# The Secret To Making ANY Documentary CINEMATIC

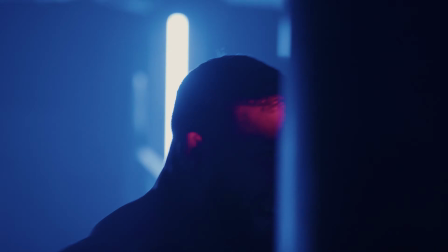727s
And his story obviously isn't over,
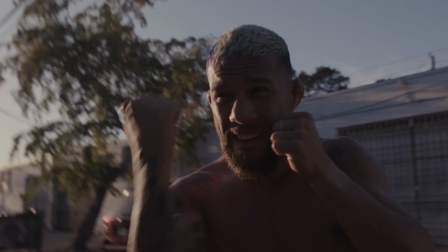729s
and the goal here was to kind of leave it on a high note and leave the audience wanting to know more and wanting to see what he does next. Now let's take a look at my other film, Tragically Beautiful.
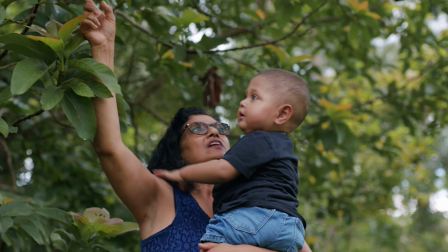741s The Giving Circle, they gave me peace of mind and the time that I needed to focus on Noah and to not focus on finances.
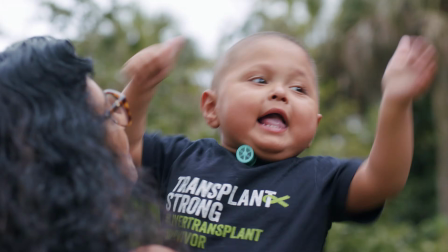749s My rent taken care of, my car payment taken care of, and it was a great relief for me.
You can see that the ending is very different than the other film, and the goal here was to try to resolve this on a positive note and let the audience know that she's received help from the Giving Circle,
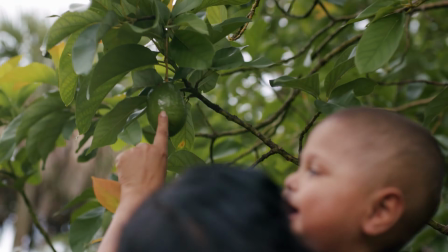765s
which is a nonprofit that stepped in and kind of helped her out. And things are starting to turn around for this family.
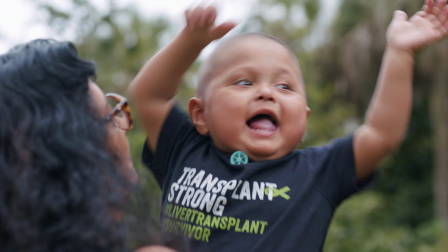771s
Things are actually starting to look up and become a lot more positive.
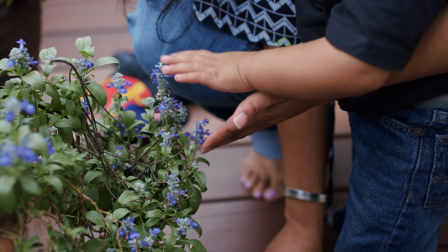775s
And I think that it's so important for the audience to feel like they walked away with a message, or maybe the audience feels like they walked away with a little bit more of awareness of a particular subject matter.
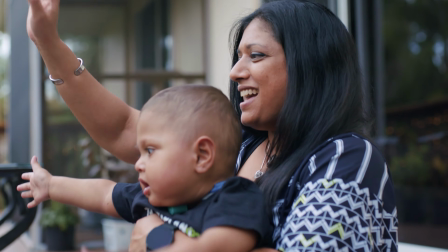785s
I think that you have to take the time to really figure out what is the message that I want to leave my audience with.
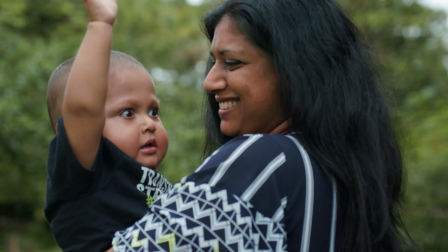791s
And I think that is just as important as the hook,
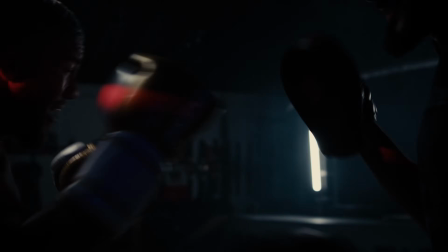794s
because if your ending is flat and it just ends with no message or no sort of resolution, then the audience just feels like they wasted their time. And I think it's very important that you take the time and figure out, what am I trying to say and what do I need them to walk away with? For the last couple of years, we've been putting together a course for documentary filmmaking. And if you guys want to learn more about that, I'll leave a link down below, or I'll leave a link right here, and you guys can check that out.
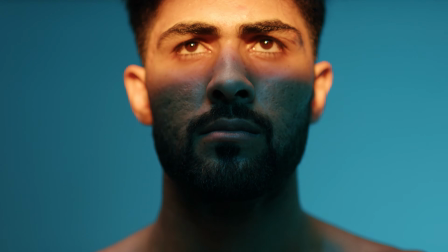817s
Sign up for the email list, and our plan is to hopefully have this course out by the end of the year.
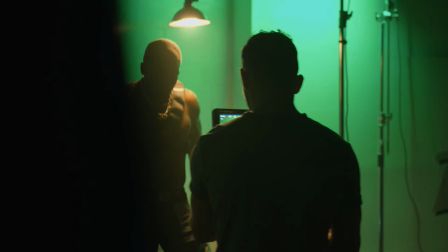822s
And if you guys sign up for that email list, you'll be the first ones to get notified as soon as that course comes out. I'd like to thank you guys for stopping by. Don't forget to like and subscribe to the channel if you haven't already, and I'll see you guys in the next one. Deuces.